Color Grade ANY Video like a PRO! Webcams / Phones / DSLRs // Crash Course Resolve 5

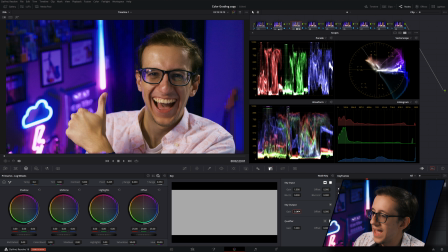[16:29]
And here, if we set the gain to like 2/3, that gives us just a little bit more of an evened out look.
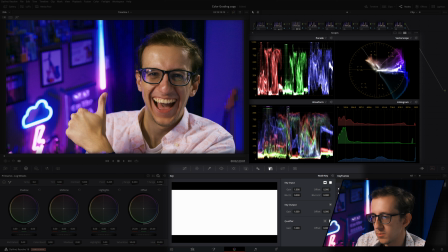[16:34]
Now on the other side of my LUT, I want to move towards separating out the blue and the pink and getting rid of all this purple in here. So
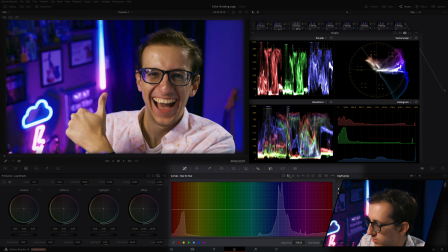[16:40]
I'm going to go back to curves and I'm going to go back to hue versus hue and adjust my blue and pink curves accordingly. That's looking much more in the ballpark of what I like. Little before and after action there. You can see the pink just pops so much more. On the next node here, I'm going to go to hue versus saturation and I'm going to take out a little bit of the saturation in the blue and pink.
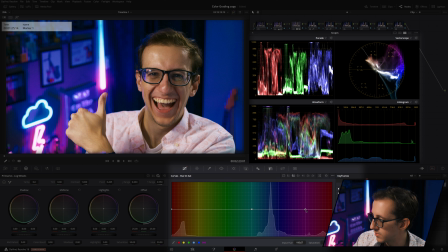[16:57]
We'll just go ahead and get rid of one of the nodes and then split the difference. That should be 166. We'll bring the saturation down to about 0.6 or so. And then I'm gonna do the exact same thing on hue versus luminance. Now with the blue and pink darkened, they still pop, but they blend in a little bit better with the background so that the focus is more on the subject.
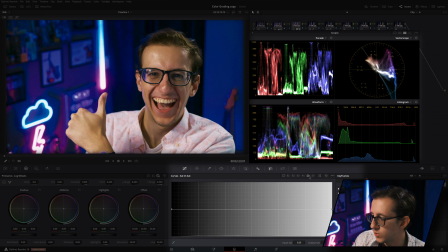[17:16]
Now on the 6th node, I'm gonna come to saturation versus saturation, and I'm gonna add just a gentle roll off curve here just to get rid of a little bit of that color bleed in my shirt and in the background. I'm gonna do the same thing with luminance versus saturation to give us
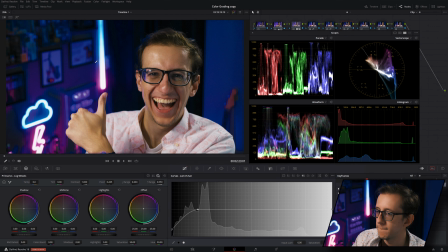[17:30]
a little bit more of the clean blacks in the shadows. So the 7th node, this is the moment you've been waiting for. We're gonna use my favorite tool in Resolve, the color warper, which you can find by kind of clicking over to the spider web thing.
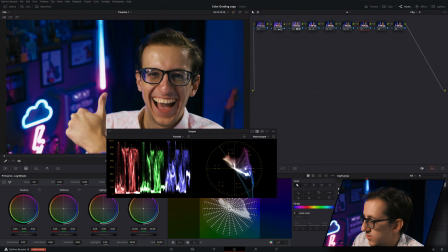[17:41]
For this step, I'm gonna switch our scopes down to dual view and I'm gonna set them in this corner and kind of have them switch places with the color warper.
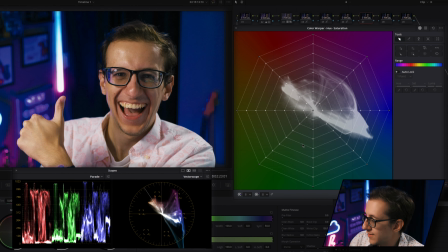[17:49]
By default, it'll look something like this. I forget actually what the default settings are. You can change the defaults by clicking on these 3 dots here for the default hue and default saturation resolution, and you can change them down here in the corner. I'm gonna set them to max for right now. You can basically think of this spider web as a mapping of every single color on this scope.
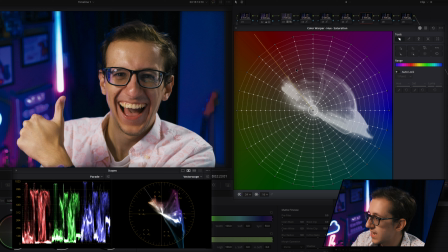[18:07]
In fact, you can actually come up to these dots and click show skin line and it will show the skin tone indicator in the same places on the scope. In this image, I'm noticing that there's a lot of color contrast in my skin. You'll notice my skin is on both sides of the skin tone indicator pretty widely.
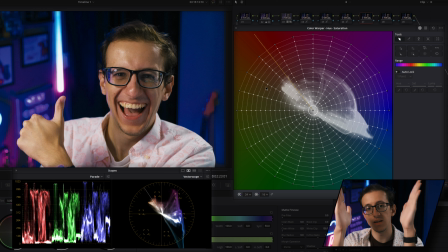[18:23]
So with this color warper, I'm gonna take all of the skin tone colors and bring them in towards the skin tone line to make my skin look just a little bit more smooth. Natural, pretty. First, I'll select this edge more towards kind of yellow and grab this hue slider and drag it more towards red.
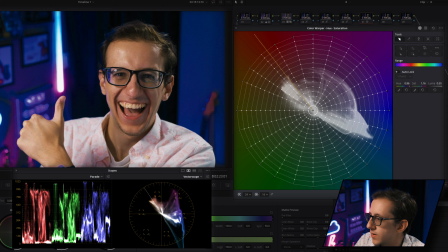[18:39]
And I'll do the same with this one, but just a little bit less drastic, I think. And then the same with this one. And now you can see on the vector scope, my skin tones are just much tighter aligned to that line. As per usual though, I'm not a fan of what it's done to my teeth. So if you want to know what hue something is and where it lines up on the graph exactly,
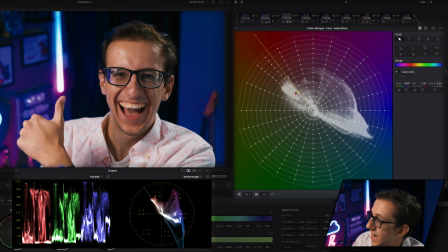[18:55]
you can actually hover your color picker over it and it will tell you exactly which hue it is.
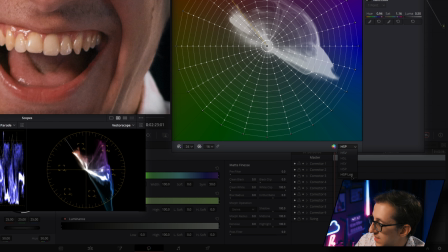[19:00]
I'm also gonna switch on over to HSP log mode to allow for a little bit more precision.
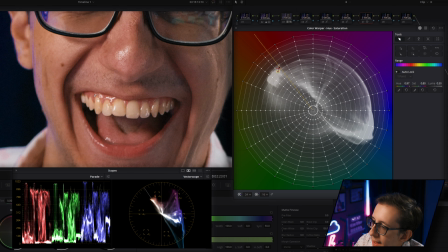[19:04]
So we can see the skin tones are lining up a little bit more with that dot, and the teeth are lining a little bit more with this dot. So we can adjust this one without adjusting our skin tones too much. I'll go ahead and drag the saturation down a little bit.
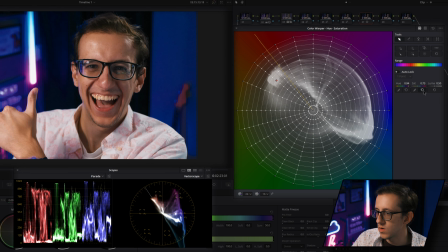[19:16]
A couple notches is probably enough. And as you can see, a little bit goes a long way. You may not even be able to tell the difference, but I can.
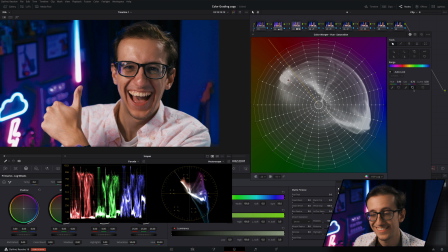[19:24]
And it's okay sometimes to get the details right that only you will appreciate. And with that done, there's only a couple more things I wanna do before we call this look complete.
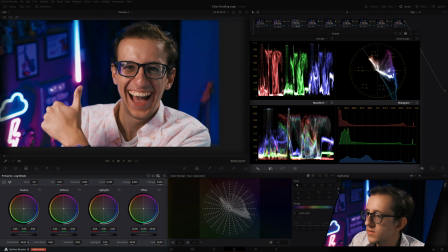[19:32]
If we come to node 8, I wanna come down to mid details as always and smooth out some of the granular detail on my forehead and skin.
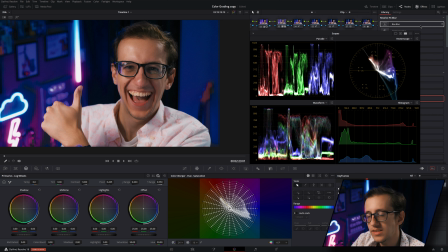[19:39]
And then this last part is optional. We're gonna add an effect called halation. This is only available if you have the studio version of Resolve.
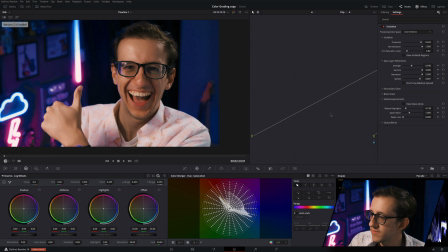[19:46]
You can just open up the search bar and search that up. And that is what I would call a finished grade. I went ahead and fine-tuned a couple other details to my liking and came up with this.
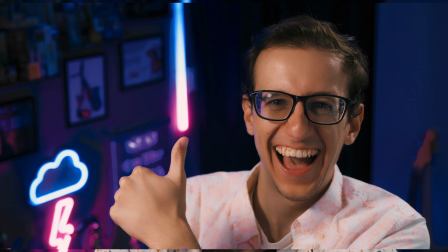[19:54]
This is probably the grade I'm using in this video right now that you see me in. Cool. If you want to learn more about color grading and Resolve in general, be sure to drop a subscription so that you get notified when a new Crash Course Resolve video goes live. Thank you for watching. I'm going to bed now. It's 2 in the morning.